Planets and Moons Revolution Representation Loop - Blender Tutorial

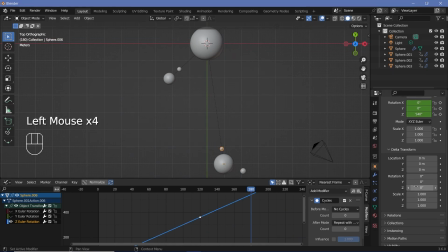(8:16)
By doing that, they will no longer line up and they will look a lot more natural. Once you've done that for all of the different moons and planets, you can go ahead and give all of these their own materials.
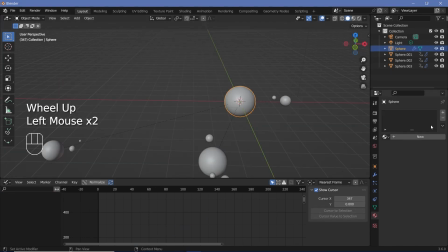(8:26)
So to give them materials, you can select the sun, go to the material properties, press new, label it as sun, and then select one of the planets.
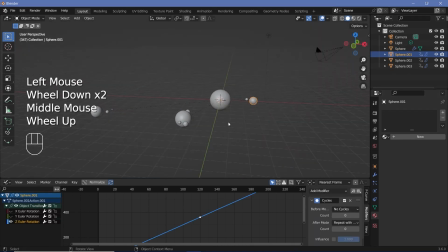(8:33)
And I want all of these to have very similar materials.
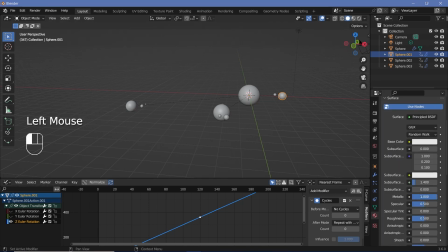(8:36)
So I'll press this plus button, call it planet 1, and I'll make it either completely metallic with the roughness of 0.4, or I'll make it non-metallic and completely rough. I'll actually make a decision just before rendering, but I'll show you what it looks like when it's completely metallic.
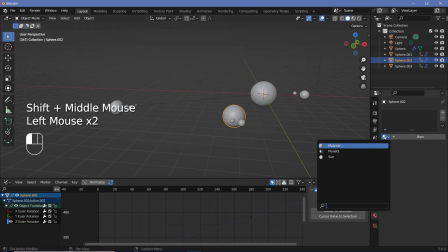(8:49)
Once I do that, I want all the planets to have the same material. So let's select planet, but I don't want it to have the same colors.
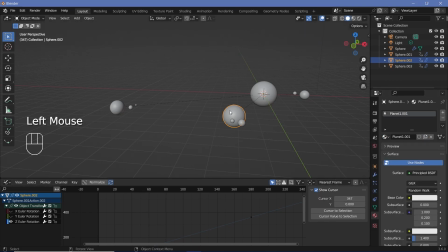(8:55)
To change the colors, I press this button so that it becomes its own user. And I'll do the same thing for the last one. I'll select planet 001, press this, and now it's its own material. Next, for the moons, maybe I can keep these rough.
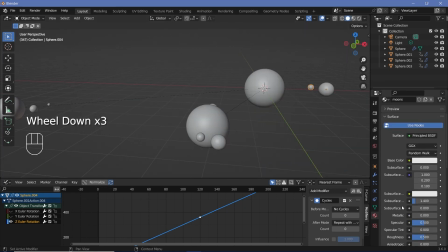(9:05)
So I'll add in a new material, call this moon. And for this, metallic 0, roughness all the way at 1.
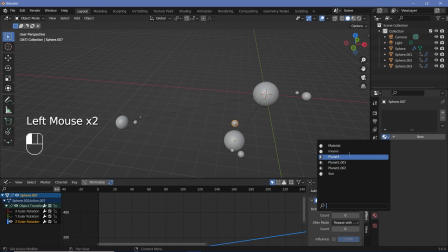(9:10)
And then just give all of these moons the same material, but their own versions. So let's select moon and then press this and do that for all of the different moons that are present.
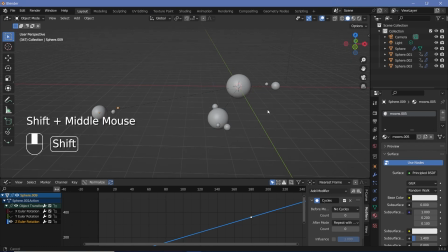(9:19)
Once you're done with that, we can switch on all of our defaults and then start with the actual materials. So let's go to our render properties, switch on ambient occlusion, expand it, increase the distance to something high.
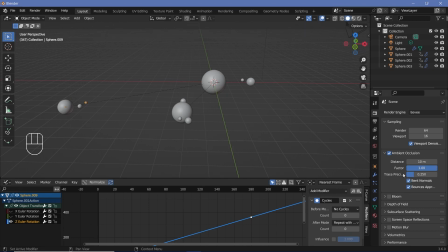(9:29)
So let's say 10 and maybe increase the factor to 2, or we'll keep it at 1. We'll also switch on bloom and screen space reflections. Then we'll go to our output properties, change the frame rate to 30 frames per second. End frame we've already selected. For the output folder, you can choose where you want to save it. And for the file format, I'm going to choose FFmpeg video.
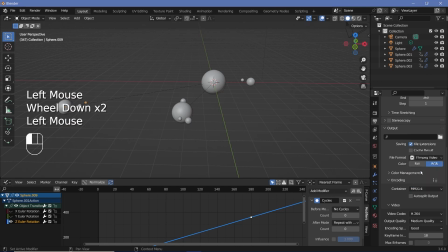(9:45)
For the encoding, I'm going to change the container from Matroska to MPEG-4 and have an output quality of perceptually lossless. Then I'll press Shift A and search for a mesh plane and scale it up by quite a bit.
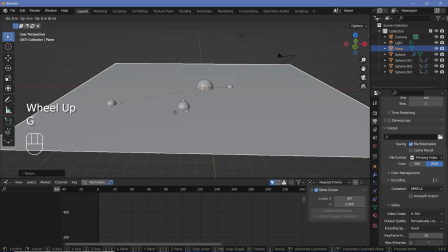(9:54)
So let's go with a value of 15 and then press GZ and just move it down till it rests just below the sun.
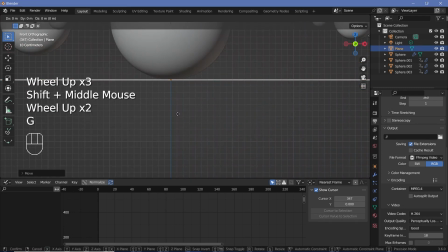(10:01)
If you want, you can press 1 to go into the side view and move it down by just another 0.1 as well, so that there's a little gap between the sun and the floor.
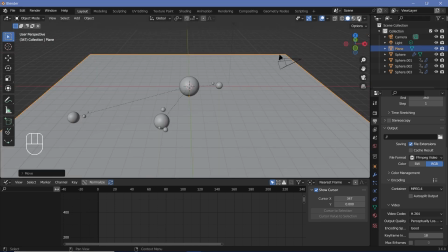(10:08)
Then I'll change my viewport display to rendered so that I can actually see the changes that I make.
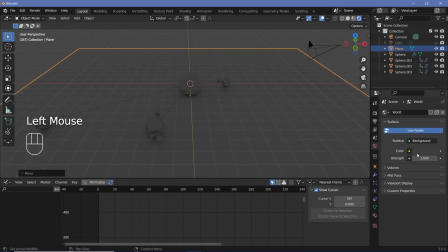(10:13)
And if you want, you could remove the light and go to the world properties and increase the color so that you get a lot more ambient lighting.
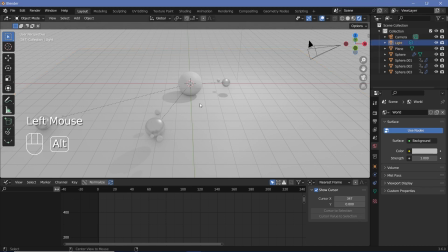(10:20)
I'm going to keep it just like this, but I'm also going to select the light and press Alt G to clear location and press GZ to just bring it up above the sun,
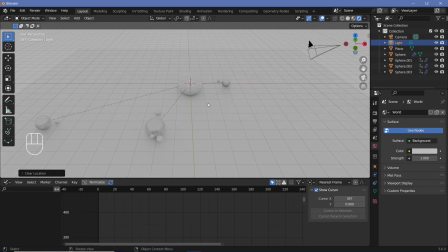(10:28)
or keep it at the original itself.
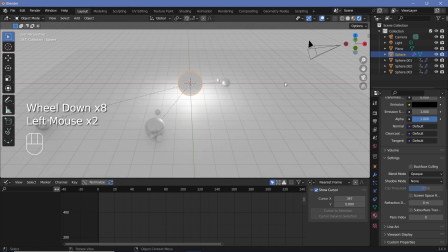(10:30)
But for the sun material, I'm going to go down to the shadow mode and choose none, and that way light will be able to penetrate through it, and I guess that'll actually cause better reflections.
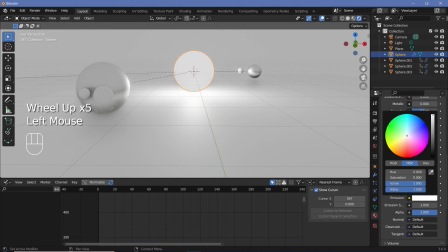(10:39)
Next, for the sun material, I'll go ahead and increase the emission value all the way to a white value and change the color to a yellowish color,
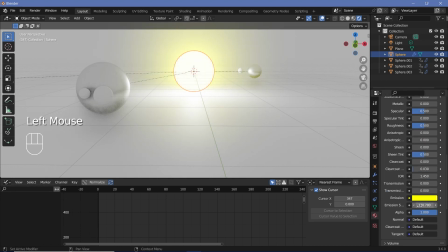(10:47)
after which I'll just increase the emission strength to something really high so that it looks completely white, and it is the bloom that you can see that gives it the color. And since I'm making it yellowish, I'll also go to the light and change that color to a yellowish color as well.
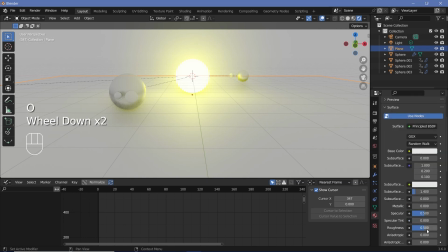(10:59)
Next, for the plane, I'll go ahead and add in a new material. I'll call it floor, and I'll reduce the roughness all the way to 0 so that there are really nice reflections. And just so that the light doesn't appear as a single dot here, I'll actually match the radius of the light to the radius of the sun.
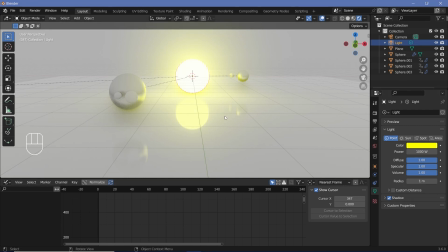(11:12)
So by doing that, we get a nice reflection on the floor as well, and I think that's good enough. Next, I'll switch off the overlays and I'll start working with the planets.
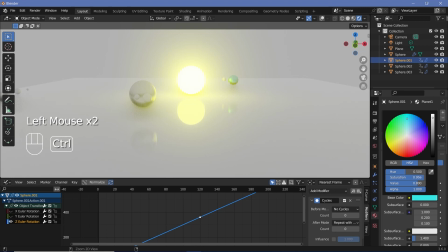(11:19)
So for the first planet, I'll just give it maybe a slightly bluish color. Maybe for this one, I can make it a red color.
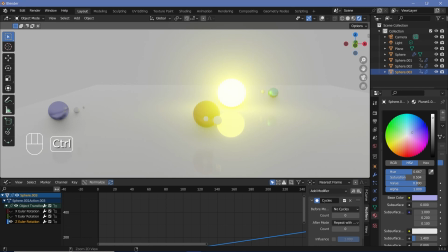(11:25)
And for the last one, I'll go with a very desaturated bluish purple. And now I can do the same thing for all of the moons. So just select a moon and give it some color that you think will suit. They can be completely random, or they can be something that you specifically choose for whatever reason you require that color.
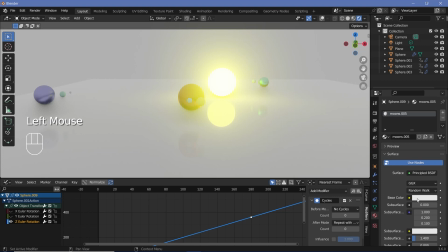(11:42)
But essentially, that's all there is to creating this particular scene.
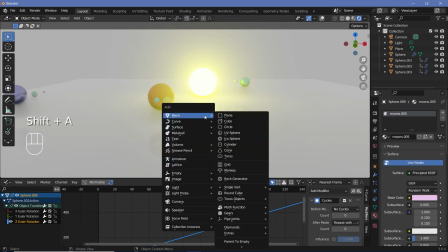(11:46)
If you want better reflections even for these planets, you can actually press Shift A and search for a light probe reflection plane.
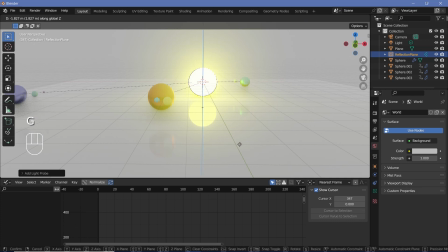(11:52)
And to actually see the plane, you'll have to switch on overlays again. After which you can press GZ and just bring it to the exact height of the plane and then press S and scale it up. Then play around with the Z value until you get really nice reflections. So exactly at this value, you see complete reflections occurring.
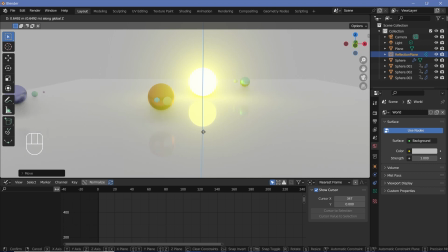(12:08)
But if you were to just move it up, this is what it looks like from just the screen space reflections. And this is what it looks like because of the reflection plane.
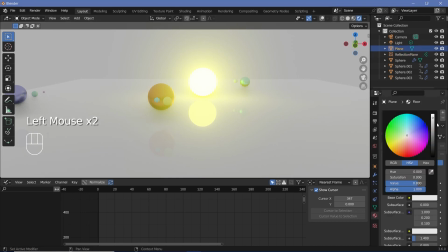(12:16)
So it's up to you as to what type of reflections you like, but I'll keep it as is. And I'll actually change the base color of the floor to an even brighter white, or you could go to a dark black as well.